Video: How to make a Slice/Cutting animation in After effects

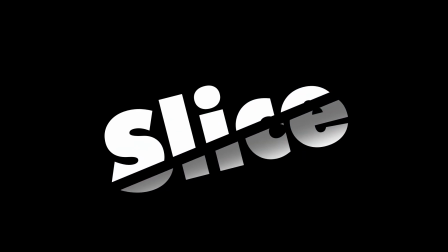Hi guys, welcome back to a brand new video. In this video, we'll be making this slice animation in After Effects using only the native effects and things like that.
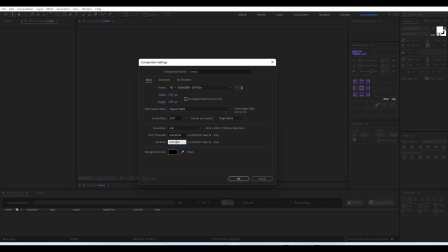So just like before, we are creating a composition like always with a 5 second duration.
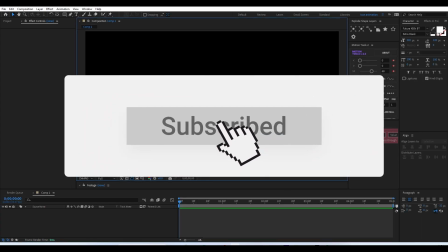And if you haven't subscribed to the channel, please subscribe and turn on the notification
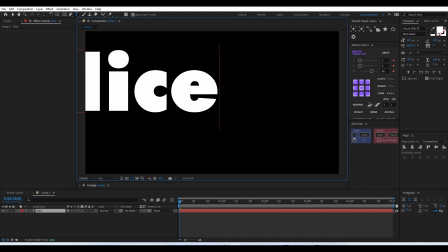so that we can start with our text. We are creating a text called slice here.
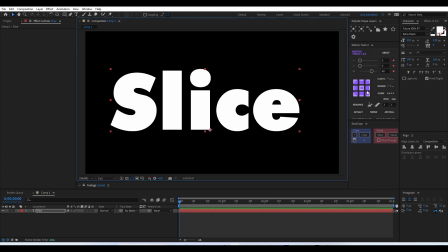You can select any font or anything you want. After that, you can just simply reset the pivot point and you can align it to the center of the composition.
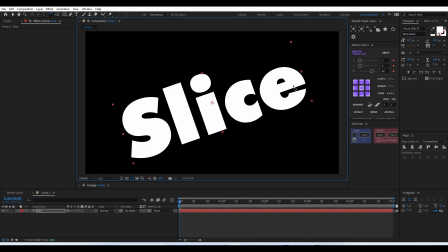And the next thing is, we have to, like, here I am rotating the text a little bit.
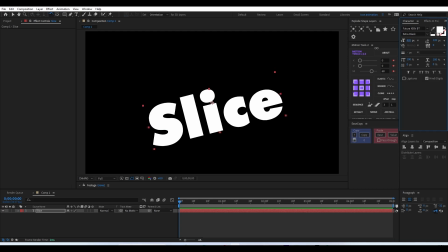It's actually part of the design only. It's not actually necessary. You can actually align it any way you want. Nothing will be affecting our design or anything like that.
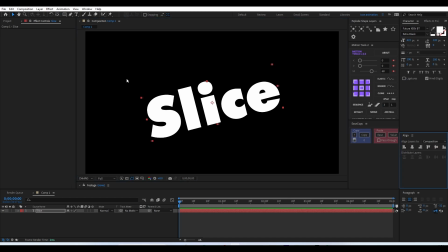So here I changed the size and rotated the text a little bit, and I aligned everything properly also. So the next thing is, we have to start
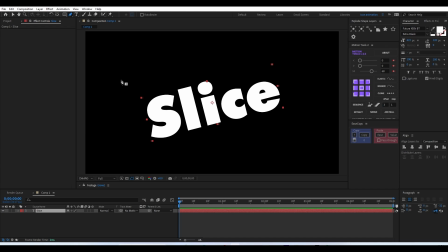masking our text layer, and we'll be separating the top part and the bottom part separately so that we can animate the slicing later on. So I selected the pen tool and I'm masking out the top part of our text layer. So here you can just make sure that when you are cutting,
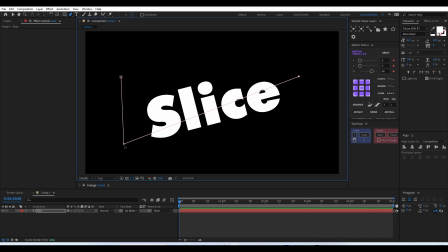make sure that it's a proper cut and you are not leaving any small pieces or anything like that. And other than that, you can just cut however you want. It's actually your design, and you can do it however you want.
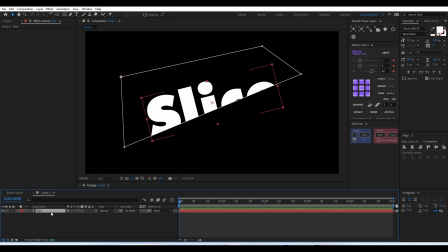And after you made a mask, you can just simply duplicate the text layer, and either you can just invert the mask, or you can just realign the mask points so it'll show up. The the bottom part will be showing up here.
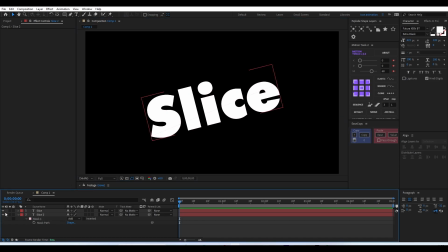Instead of inverting, I'm just moving the mask points, so we have a top part and a bottom part. So this will be our slice.
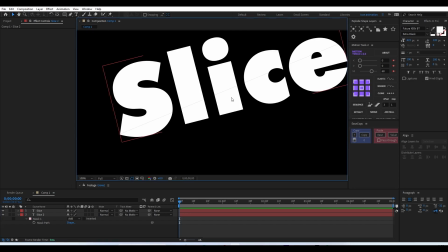And after that, if you are seeing any sort of like cutting lines or anything like that, you can just align either one of the top part or bottom part, and you can just move it around, and that's a slicing line will be disappeared.
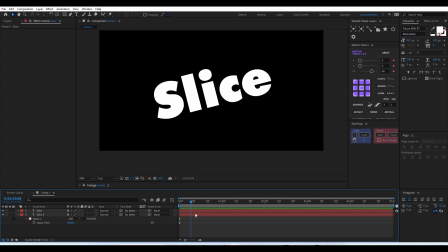So once that is done, the next thing is, we have to start creating the animation itself. So we'll move it to maybe 1 or 2 seconds, and we'll select both the layers and we'll add a position keyframe.
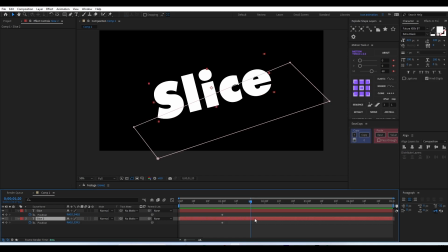And after that, we can just move maybe 20 or 30 frames, and we'll just slightly move both of these layers a little bit, and showing that it's actually sliced up.
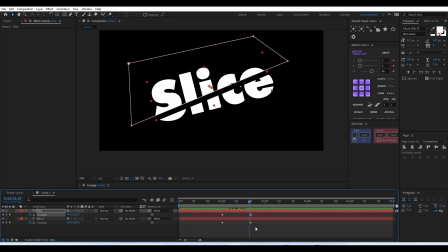So straight away we can see that the single text is actually cutting and separating itself. After that, you can just select F9, selecting the keyframe, and you can just press F9 to add some ease,
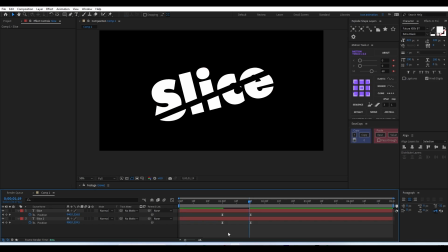and you can go to graph editor and add in a little bit of extra ease in to make it a bit more popping kind of animation. So this is our main slice animation, and
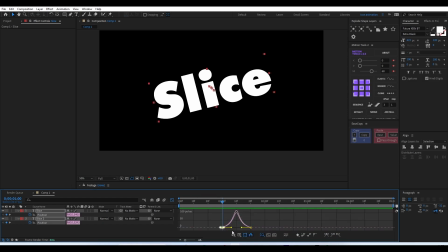you can experiment with the easing value and things like that. Here I am just changing the easing here and there, so we'll get a much more impactful output. So a sudden split is what I'm trying to achieve.
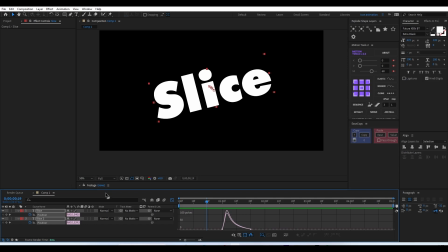So like I said, you have to experiment with the graph editor and you'll be able to achieve a perfect result what you are looking for. So for the time being, I'm just keeping that animation itself.